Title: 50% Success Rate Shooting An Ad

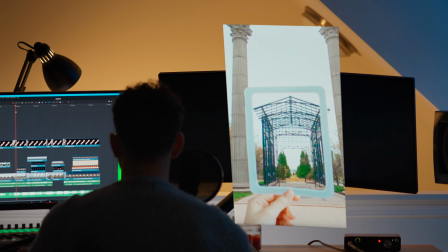[4:07]
And then here's the original kind of gazebo.
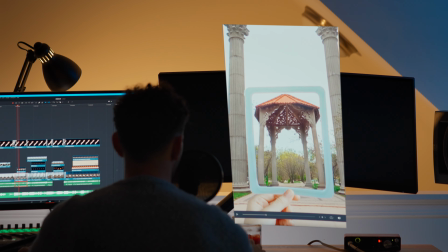[4:10]
And then I also did the same thing where I just took a screen grab, put it in generative fill, and I ran gazebo through it a bunch of times.
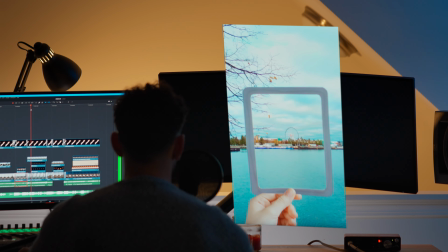[4:18]
And so it cycles through everything. Then we pan into the next shot, which is the Ferris wheel from Navy Pier. And then here I just applied a kind of a warp filter on here, if you can see. But it doesn't affect anything on the outside of the frame or the foreground here,
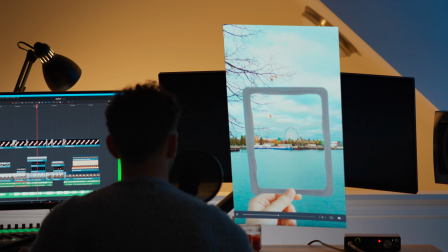[4:38]
the trees and the Ferris wheel. So those stay still, but everything else just kind of warps around, kind of giving it like a water liquid feel to it.
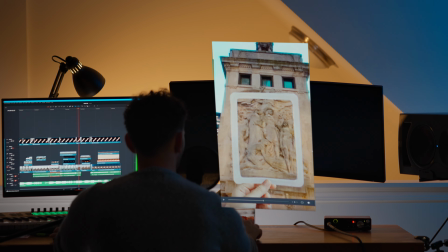[4:48]
And then it's going to transition into the next shot of this monument, and as you can tell, it was getting dark around this time, and so I decided to lean into that.
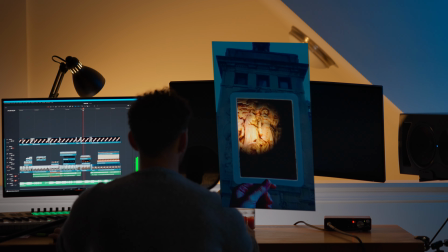[4:56]
I did a day for night transition edit, And then in DaVinci Resolve, I used the relight feature as a spotlight. I just kind of had it looking around. So you get this cool effect where everything turns dark, you're looking around a bit, and then boom, transition to the next shot.
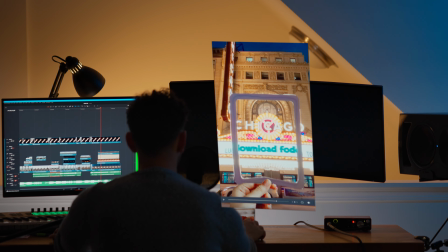[5:12]
And this one I just keyed out the words out here, and then I added my own words and had it cycling through. I just had it say download photo.
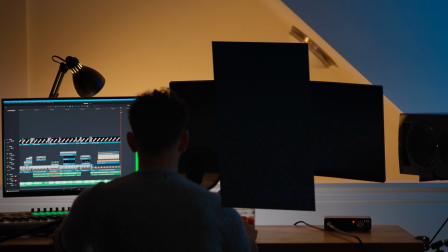[5:21]
And then it just simply transitions so that it can loop with the first clip so that the whole video is an endless loop.
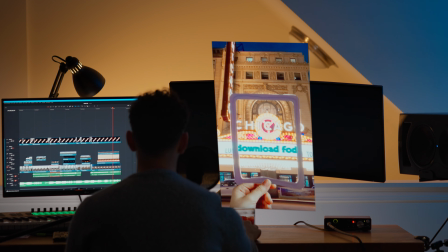[5:29]
And then on top of everything, you can see I have this hand, and I try to color grade and match it to each shot so that it looks like it's holding the clip. This was obviously because at the bottom here, you can't see it in this shot too well, but there's the little metal poles holding up the frame.
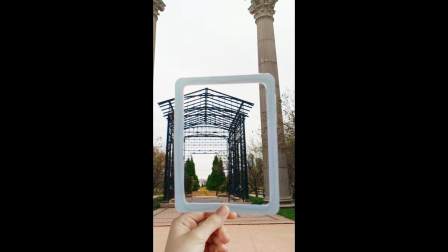[5:46]
And so I needed something to cover that. And so I had this hand, and as you can see, it adapts to each environment too. Here, I'll play the full thing for you guys right here.
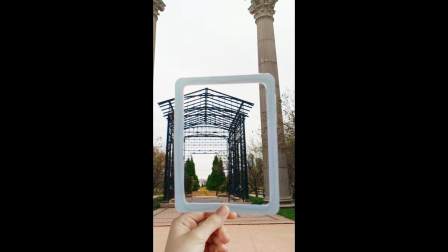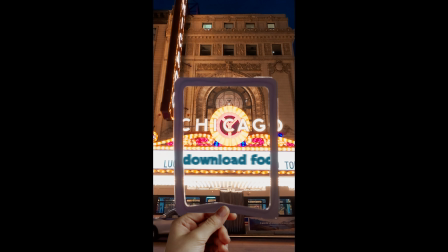So that's the video. The only problem with it is that I hate it and I don't like it at all. And it doesn't show the purpose of the company, it doesn't show what you can do or what it is. It's just a bunch of random shots with no context. They don't even look that great, if I'm being honest. I spent 3 days editing that and a full day shooting it. It took a lot of time, but I'm just not happy with it.
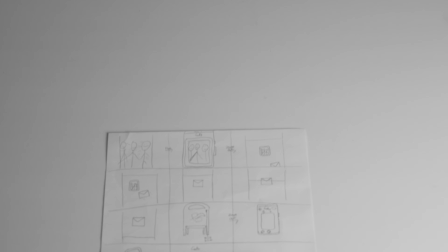[6:47]
So I'm gonna have to go back to the drawing board and make a completely different ad from scratch.
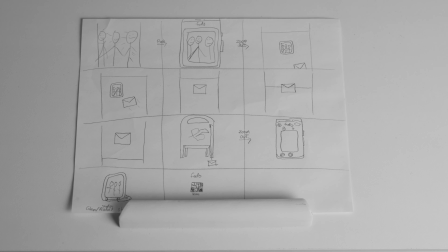[6:56]
Welcome to the drawing board. This is all pretty self-explanatory. I don't think I really need to explain anything, but I guess I will.
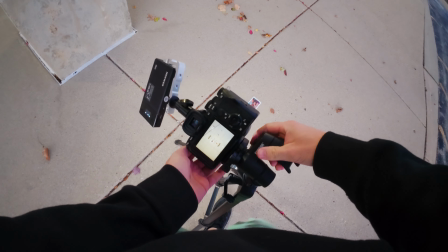[7:02]
I'll show you footage of me actually shooting this ad as I explained. When Photo sent the print to the mail, they also sent me the stock videos that the photos were taken from.
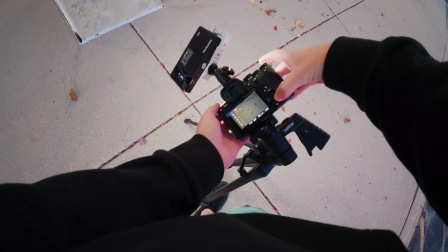[7:11]
And so I thought I would just use those instead of trying to shoot my own footage, as a lot of time had already passed and I wanted to get this done.
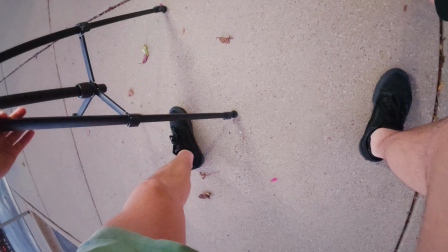[7:18]
So I was looking through the videos and I found one that I thought would work well. So I essentially had the idea of doing a stop motion video of the
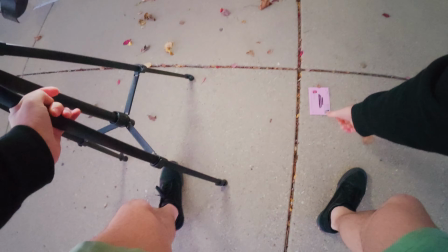[7:26]
photo going into the envelope and then going into a post office mailbox to be picked up.
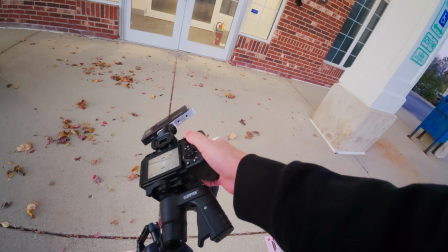[7:31]
Luckily, I was able to find a post office box at an abandoned bank near me.
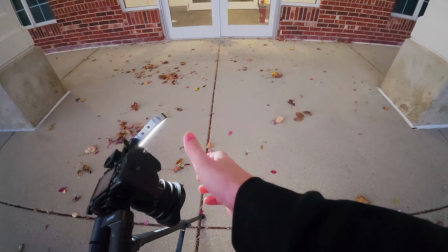[7:36]
Basically took a picture, took a step, took a picture, took a step. So when you play the pictures back together, it would look like a video.
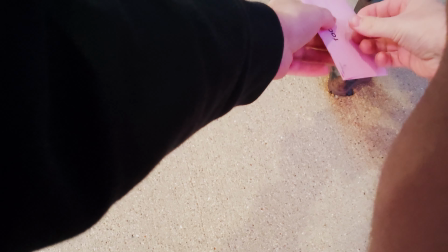[7:43]
And then you can also see I brought tape with me so I could stick it onto the actual mailbox and it can kind of climb its way up to look like it was getting sent.
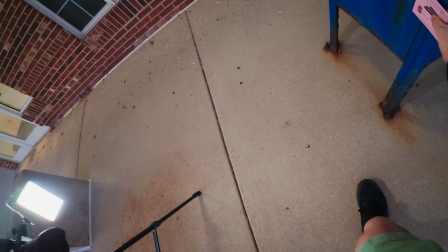[7:51]
And then after that,
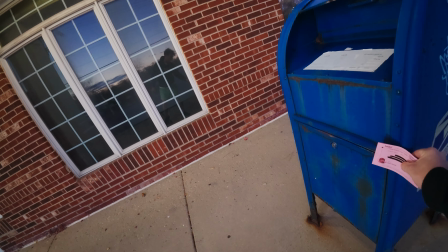[7:52]
my idea was just to have a bunch of cool studio shots to kind of show off how it looks and how you can even stand them up with the little pieces of paper they give you with it too.
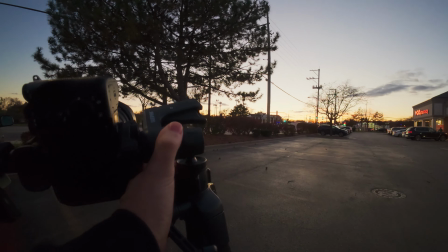[8:00]
And so that pretty much sums up the idea I had for this ad. So I shot it all in one night and I edited it, and here are the results.